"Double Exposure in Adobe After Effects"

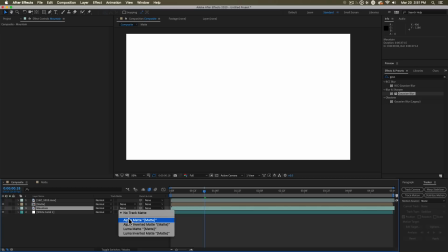490s
And the mountain is now going to set its track mat to alpha mat of the layer we called mat, because we're being very helpful.
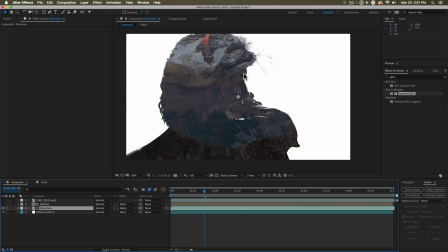498s
And now we'll make sure that we can actually see the mountain. So there you go. We've done it. We've used information from one layer to define the visible space of another.
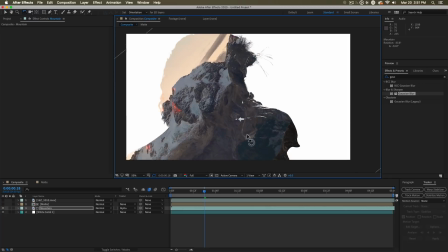507s
Very nice. So now we'll probably want to move this around and rotate it and probably scale it into position.
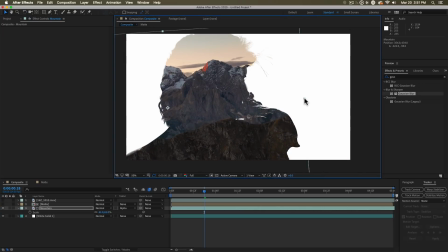515s
Where should it go? Where is a good position for this? Well, personally, I really like the idea that maybe we could use this peak here.
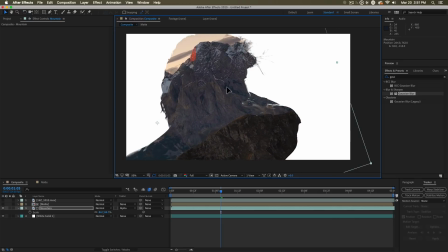524s
Maybe that could be like the top of her head. Maybe that would be an interesting thing. We have like the peak of the mountain, and it's like the top of her head. And then this line here kind of runs into the neck. I kind of like that shape. This is a good starting place.
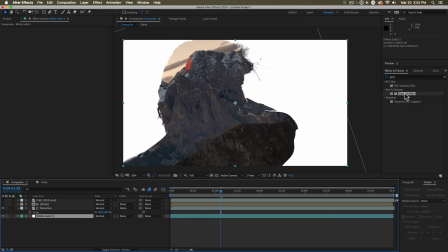535s
The next thing I recommend you do is take your solid that's on the bottom, add a fill to that,
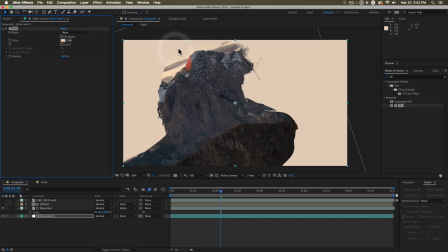543s
and then take your color picker here and pick a color up here in this area so that these two colors kind of blend together. We're going to do a final pass on this that will knock down all these colors and really blend it in. But for now, that gets us a little bit more harmonized. So this is a double exposure.
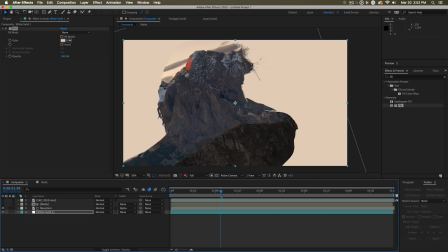560s
Where's the second exposure? Well, it's right here. It's her.
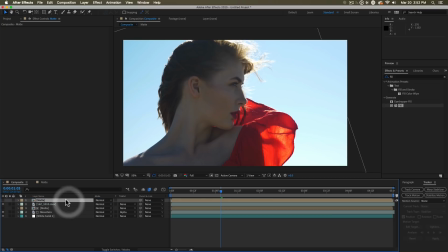565s
She's going to be the second exposure. Let's duplicate the mat, put it above that, and then we're going to go track mat, alpha mat. So she's going to do the same thing. And now we're going to apply some effects to her. We're going to put a tint on her.
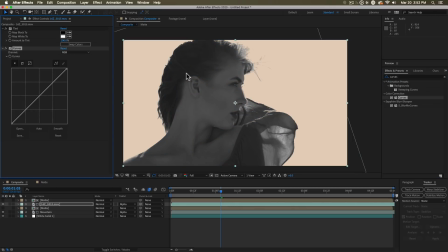578s
We are going to put a curves on here, maybe lighten up her face quite a bit. So maybe we go, there we go.
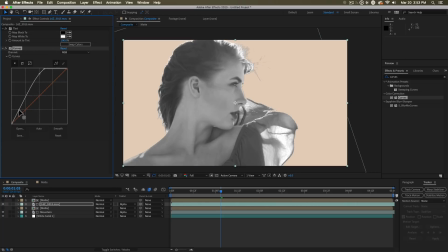584s
Now we're lightening things up. Maybe like this. There we go. That's looking perfectly dynamic to me. And now we need to select which parts of her face we want to have on top of the mountain. I can just take my pen tool and start drawing some masks. I'm going to start maybe drawing down here. So
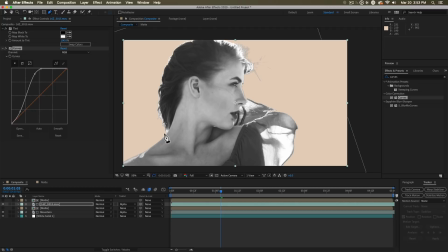601s
I think that we do want part of this neck to be visible, since we were talking about that line flowing into that line from the mountain. So I'm just going to go start clicking and dragging and drawing. Doop-a-doop-a-doo. And then I think I'd also like her face. It's important to look at people's faces like here, and you can refine this. You can click on the path to just add more points if you like. And right now, I would describe this as very bad.
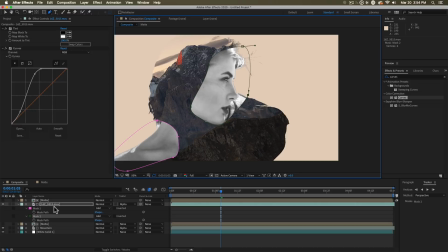626s
Double exposures should use a lot of subtlety. So we're going to hit MM, call up their masks, and we're going to feather these out. So we are going to feather out that kind of shoulder situation out like this. Feather this one here as well.
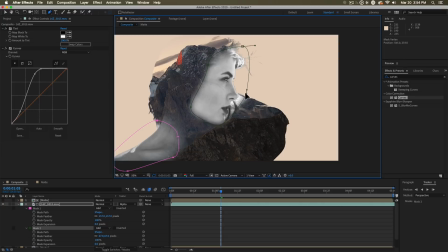639s
This needs to be kind of tight on the face, though, because I don't really want a whole lot of bleed going in this direction. Maybe we only feather this at maybe 120, but I want to feather the rest of the face as it goes back into the mountain here. So I'm going to draw another mask. This is an even rougher, even worse mask. And this one we are going to set to subtract.
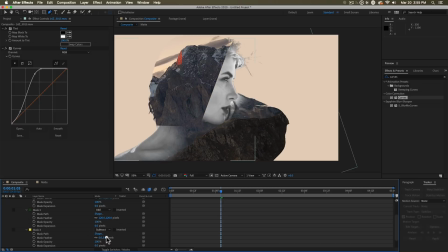661s
And we are going to give this a feather that's way higher than 120. I don't know, like 540 or something like that. This is going to give us a much subtler blend on the back there. And now you can use all your mask tools to shape these up and move them around as needed. One challenge that often comes up in double exposures is that both of the clips are moving.
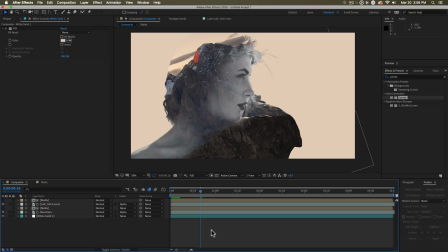682s
Now, if we were doing this with a photo, we wouldn't have to worry because no elements are in motion.
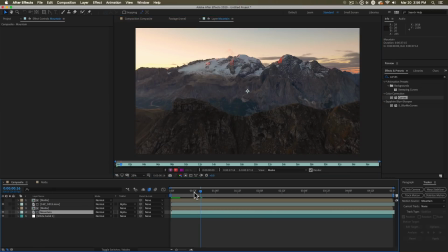687s
But if you look at the clips we have, this one is pushing ever forward. Ooh, nice forward push on that. Great. And the other one, the subject, is actually moving around quite a bit.
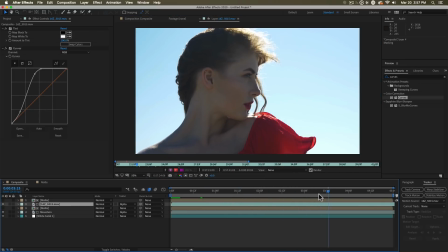698s
So she's actually going places. So we might need to actually track an element on our subject and use it to control where the mountains are moving around. What we want to do is do some tracking. We are going to go back to our composition.
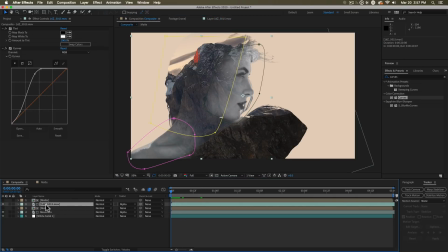712s
We are going to go here, put our playhead at the beginning, select the clip of our subject.
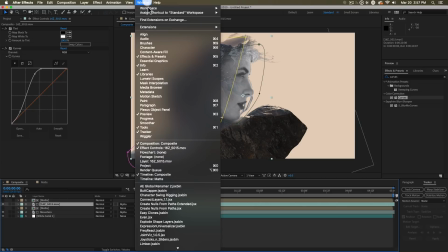718s
We're going to go to our tracker window, go window tracker, hit track motion. And when you hit track motion, it likes to open up your footage for you.
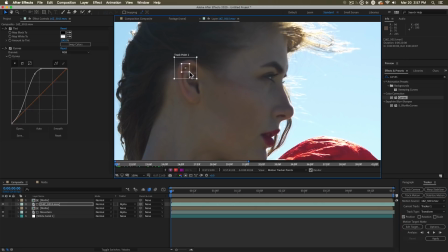727s
You drag your tracker onto a point that you can track reasonably well and that is representative of the type of motion that you want.
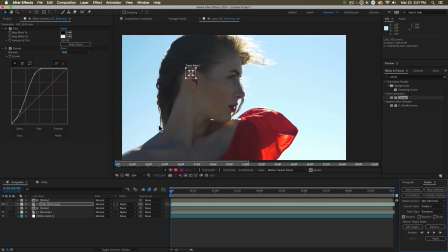735s
I want this kind of neck area here and this ear.
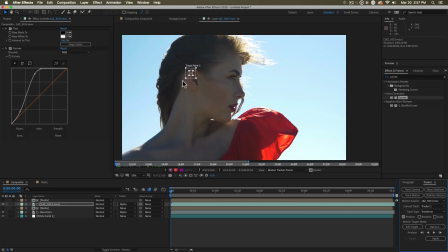738s
It's actually a good focus for that, that as the head is moving around, this ear is going to move.
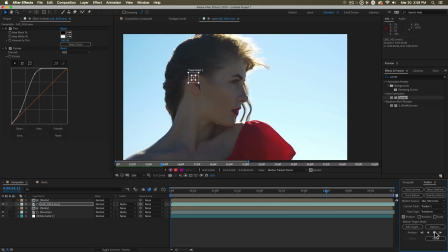743s
So I think that's a good spot to grab onto. I'm just going to track forward, and that is probably enough tracking data for me.
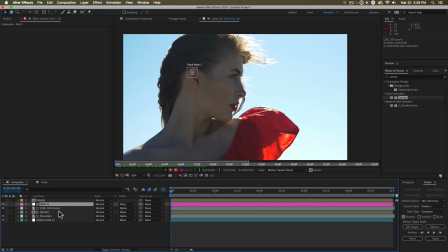750s
Make a new null object, which is helpful. Having nulls is going to be a big boon. I'm going to call this mountain. And now we are going to edit the target. The target is going to be mountain control. Hit OK and now hit apply and put the X and the Y onto that.
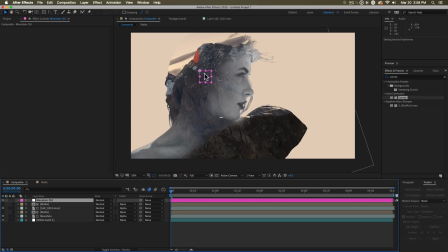767s
So now this null will hang out on the ear. And now the mountain, the clip of the mountain, will now be parented to that mountain control.
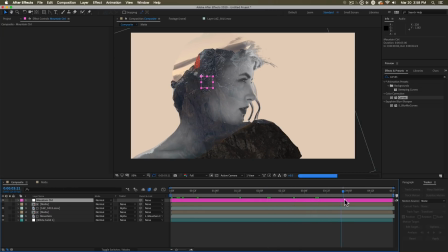776s
It's going to be moving. Yes, yes, yes. Oh, perfect. That is working out. So it seems like this line here is now living closer to the neck area. Oh, that's great. I am happy with this. Other things that we probably want to clean up about the mountain.
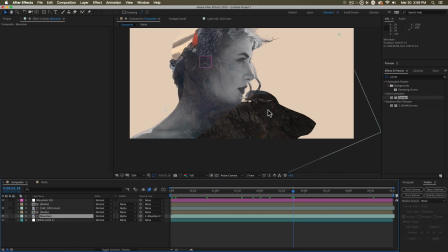792s
We probably want to feather out this space down here because that's quite a bit harsh.
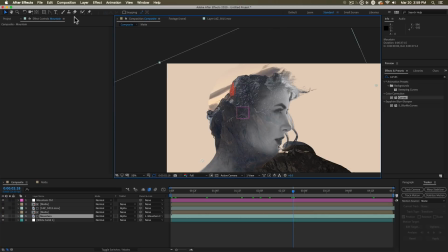796s
And then up here, we would probably feather out up here. So we can use masks to do that very simply.
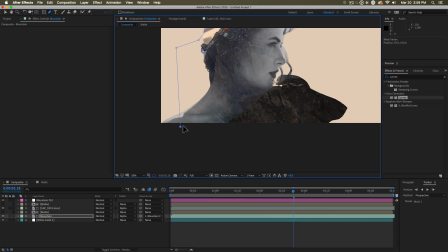803s
Grabbing our pen tool, we might be a little bit precise up here. And then we are going to come down into this space.
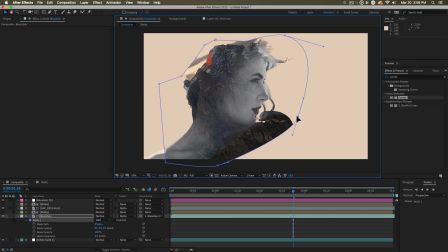812s
I'm going to show you another way that you can manipulate the feather around the outside of one of these. You can go ahead and you can grab the mask feather tool. Now, when you use the feather tool, you can click on the mask and you start dragging out. And this is now the feathered area. You notice that it dragged out all over the place.
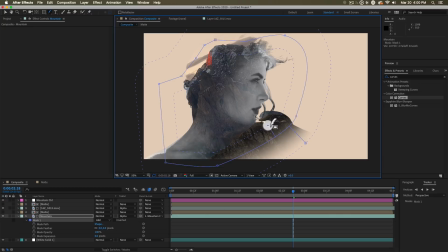830s
You can also click and drag onto the inside if you would like. And you can set these little handles all over the place. I actually want to tighten up here, and down here we might even loosen so that off of one mask,
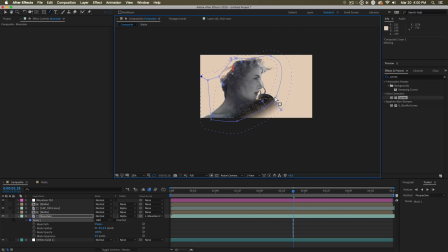845s
you can have this variable width of feather that's happening.
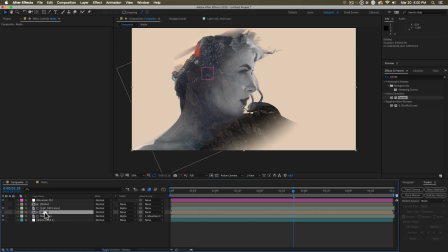850s
And finally, remember this about double exposures. All we're doing is we are defining where we can see things. So we have our mountain layer, and then we've just put a layer of our subject back over top. If you want to add back in more mountain, you can just duplicate your mountain, put it up on top.
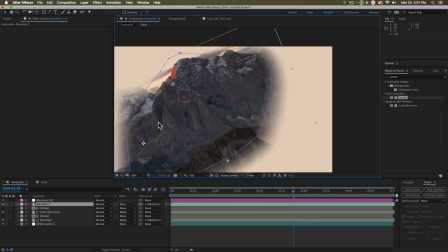869s
It doesn't even need a track mat at all, but you could just take a mask and say
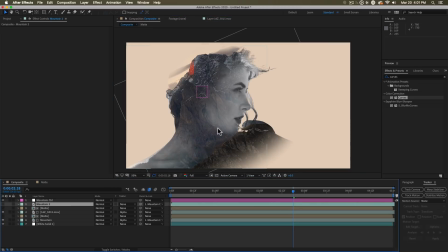875s
we wanted more mountain down here in the cheek. We wanted to use some of the mountain texture in this area.
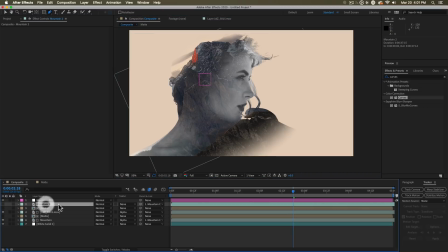882s
Well, I can just take my mask, have my mountain two layer selected here, and just think like, all right, well, this is the kind of patch that I want to run through like here. So that is what I'm going to see. And you can use all kinds of great things.
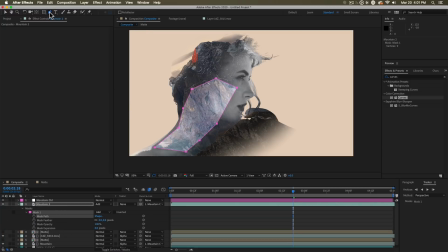896s
You can use a bunch of blending modes. Maybe you set this to add. And then with this mask path, let's use our convert vertex tool because we don't want hard shapes. That's not how we do, like this. And then we just feather that thing out like crazy, kaboom.
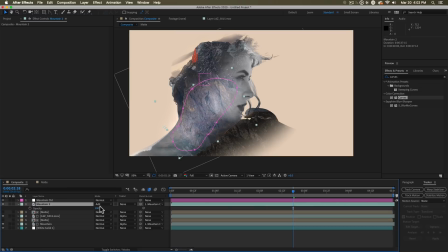909s
And then we start tweaking the opacities of everything. So we just start bringing the opacity of that down. Like, oh, it just adds a little bit of lightness in there. It's all a balancing act. It's a lot of playing around. Another thing I would recommend you do is create a new null object and call this subject control. And now anything that pertains to the subject, which is going to be this mat, those should all be parented to the subject control. The mountain control, because it's attached to her ear, should be attached to the subject control as well. So now if we want to move this whole situation around, maybe reframe this a little better, you know, get her right in here.
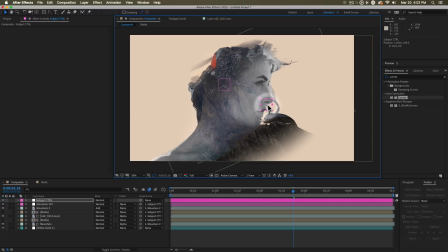948s
If we were going to put titles back here, over there, we want to be able to move this whole mess around. So that's why you want the subject control. Finally, we need to put some adjustment layers on here to tamp all of this down. So I'm going to make a new adjustment layer, put it on top. And really all we need on this is a curves and a tint. The tint we might dial in at like 60 or something.
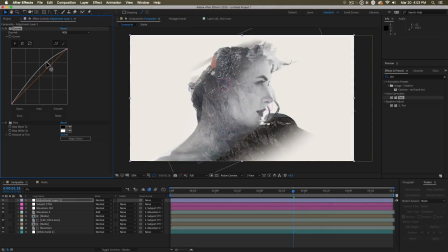967s
And these curves, we might just blow them right out to make this nice and bright.
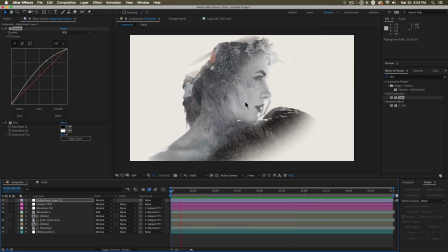973s
So now that we've got it all composed, we want to think about movement. So you can see how the movement of that mountain footage really feels like we're being drawn into the subject here.